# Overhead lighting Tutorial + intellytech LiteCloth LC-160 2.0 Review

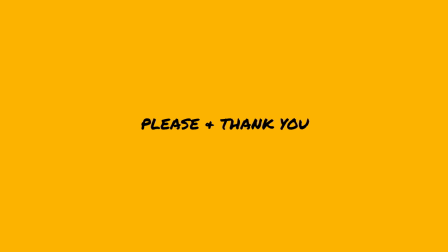0:00 If you like this video, please share it with your filmmaking friends. This video is read by Drew and written by Taylor Edwards. intellytech reached out and offered to send me the version 2 of their LiteCloth
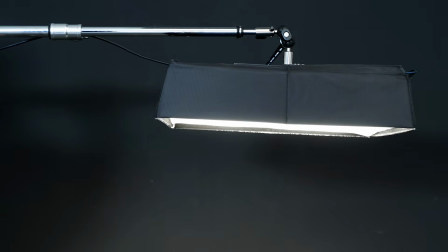0:16 LC-160 to get my opinion of it. It's a super lightweight foldable bicolor LED mat that comes with a softbox setup.
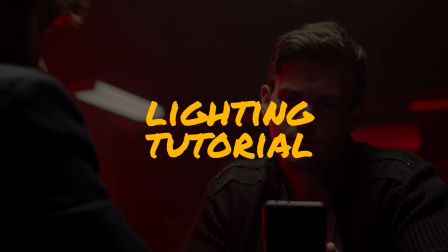0:22 This video is going to be broken down into 2 sections, a lighting tutorial and a review of the LC-160.
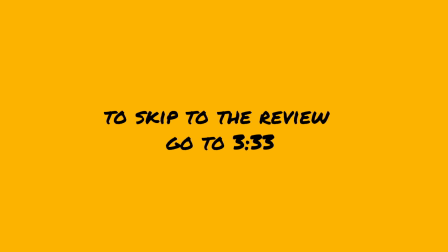0:29 To skip to the review, you can go to this timecode.
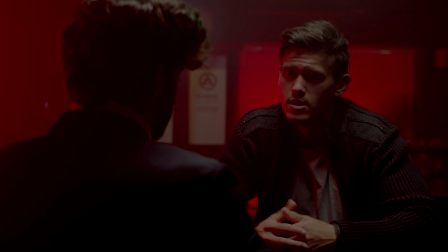0:33 For all you cool kids who didn't skip to the review, today we are going to break down how we shot this moody bar scene.
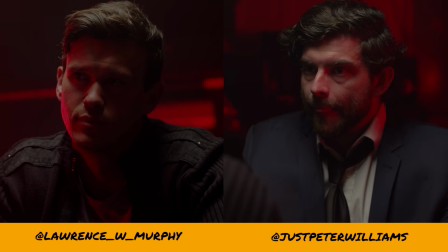0:38 I want to thank my amazing actors Lawrence Murphy and Peter Williams, who worked with me to improv this scene on the night, and also my behind the scenes cameraman Tavian.
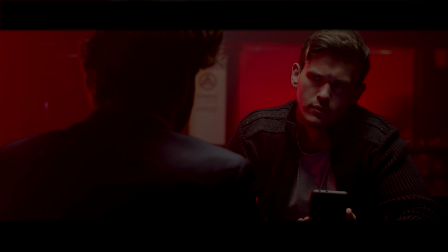0:47 The story is about a man who meets up with a hitman in a bar to try to hire him to murder his wife as she is divorcing him.
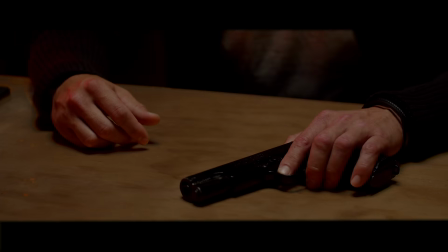0:53 The twist is that the wife already hired this hitman to kill the husband, and then this happens.
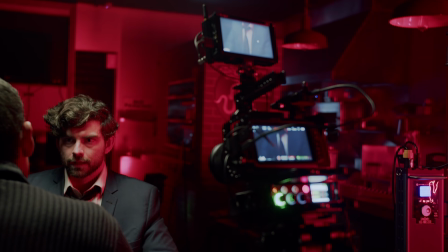0:59 Anyways, let's get into the lighting. For this scene, I knew a couple of things going in. First, the overhead lighting was going to be the main light I base everything else off of.
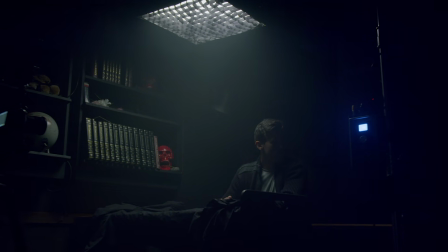1:08 And second, this was going to be a very dramatic look, so I would have to accent it.
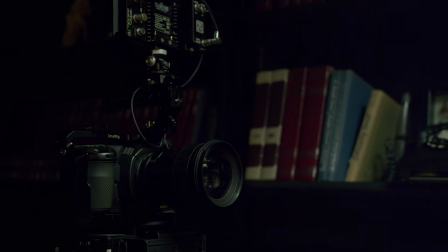1:12 With that knowledge in place, I started to build our look. The first thing we did was put the camera in place, so we have a frame to reference.
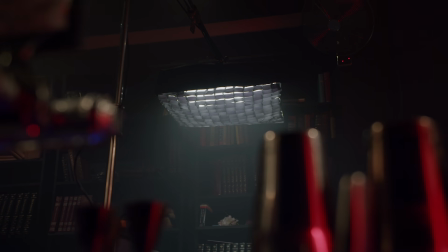1:19 Then we set up our light cloth on a C-stand mounted boom arm, set to 3000 Kelvin, positioned directly over the table where our actors would be sitting.
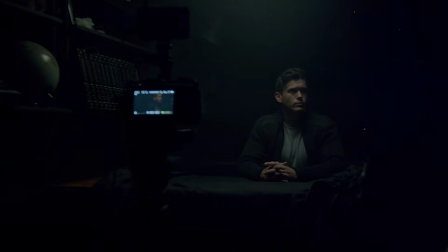1:27 I turned off all the lights in the room and found where the light level was the most visually pleasing.
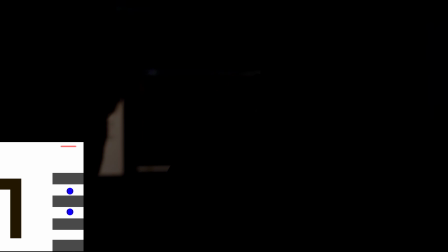1:32 I landed on 10%. I then turned it off so we would have a better idea of what the following lights are doing to both our frame and actors.
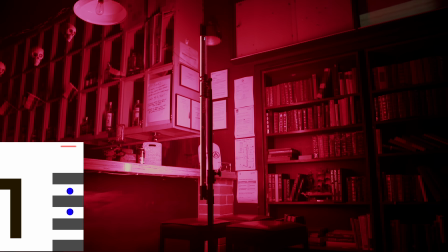1:39 I then positioned 3 RGB tubes set to red around our set to provide an accent to both the environment and our characters.
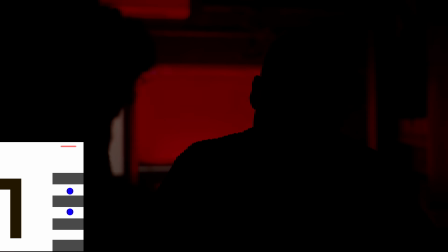1:45 The first was a half-size tube set to full power, pointed up at the back frosted window to separate our character from the background. The second was placed about 45 degrees behind and to the left of the frame, set to 75% power. This was to edge our actor's head. This makes him feel more a part of the room.
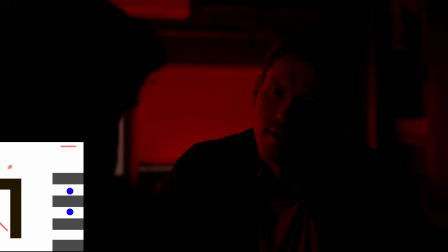2:02 The third was placed behind the bar, 45 degrees behind the camera left of the frame, slightly pointed at our actor at about 50% power. As in my head, I'm picturing the bar having a large red neon sign, causing a lot of this glow directly to the left side of the frame.
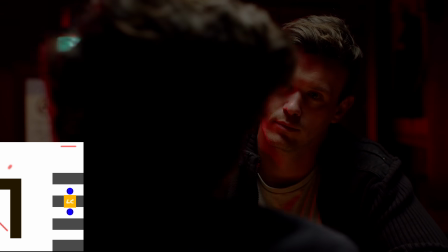2:17 I then turned the light cloth back on. This was starting to look nice, but I felt like we were losing the moody look I was going for.
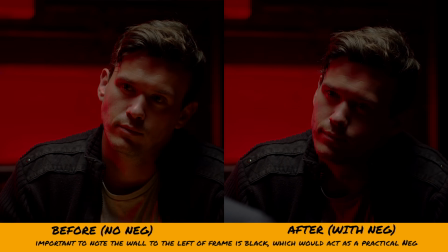2:24 So we added a black cloth to cover the table, to remove some of the light bouncing off of the table back onto the actor's face.
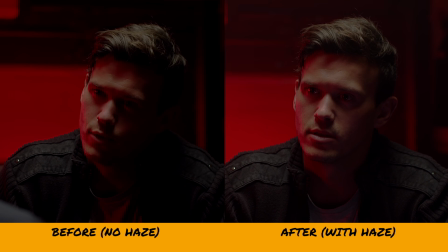2:30 It was at this point we turned the haze machine on. I wanted to diffuse the light and get a bit of a softer image. Something that is important to keep in mind is that the amount of haze in the room will affect your image very differently the further away you are from your subject.
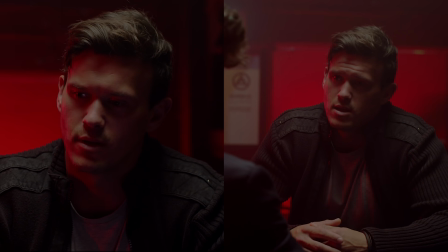2:43 For example, both these shots have the same amount of haze, but because the close-up is, well, closer, there is less haze between the lens and the actor, so it appears clearer.
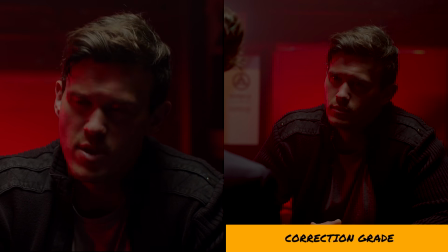2:53 I was able to correct for most of this in the grade, but that's not always possible, especially if you want the less contrasty look.
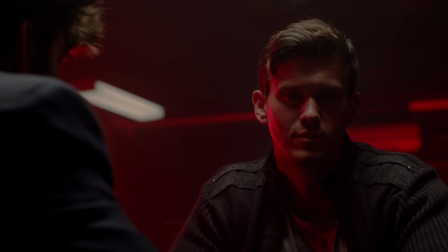2:59 And for this one shot, we turned on a practical light in the bar, just to give the frame a little more visual flair.
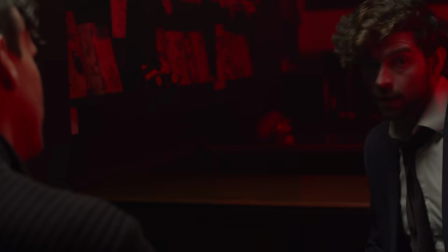3:04 The lighting for the other actor was very similar.
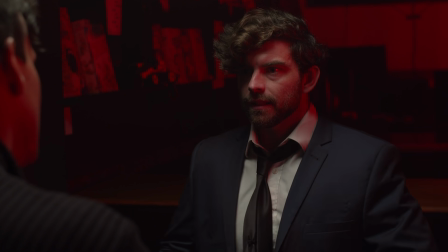3:07 The main difference was we put the tubes in slightly sloppy positioning to make the light look more messy and less purposefully constructed.
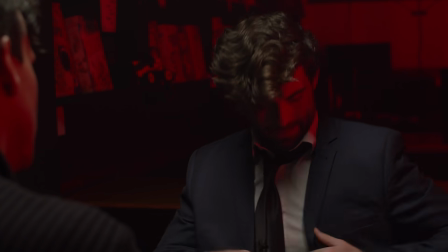3:14 This was meant to subconsciously reflect this character has less control in the scene.
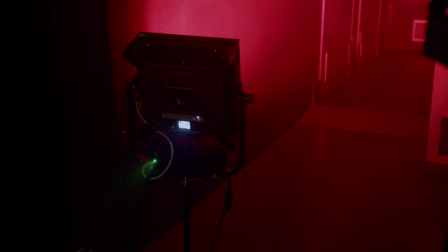3:18 We also swapped out the back tube for an RGB panel, as we needed the light to project further down the hallway.
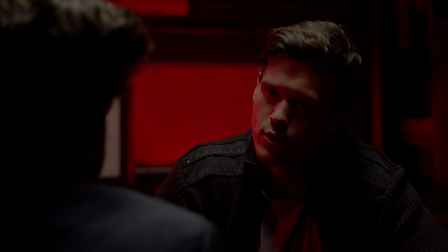3:24 With that said, I hope you learned something, and let's talk about it in the comments if you did. Okay, let's get into my review.
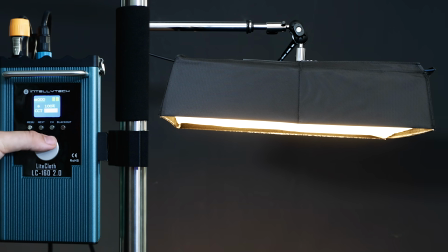3:30 The LiteCloth LC-160 is a bicolor 160 watt light with an advertised color temperature range from 3000 to
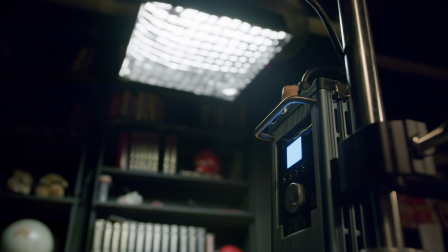3:38 9999 Kelvin. One of the biggest benefits of this light is its lightweight factor.
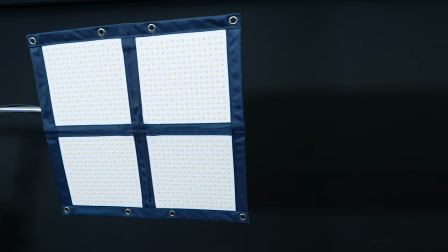3:43 You can literally gaffer tape it to a wall or roof if needed. It also has a very thin profile, even with using the softbox and grid setup.
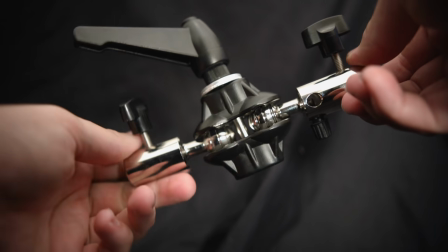3:51 This velcros onto the light frame and clips onto a stand mount if needed.
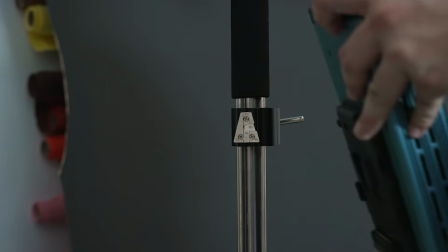3:54 And the power supply / control box clips onto a stand with the included adjustable mount, which makes it ideal for small studios when you want to leave lights set up,
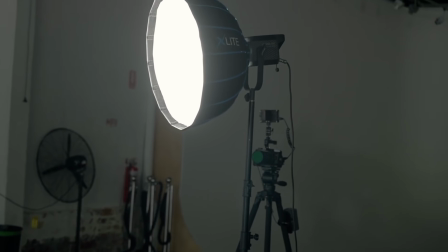4:03 or for locations when you want a large source but don't have space or convenience for a Bowen style softbox or a frame.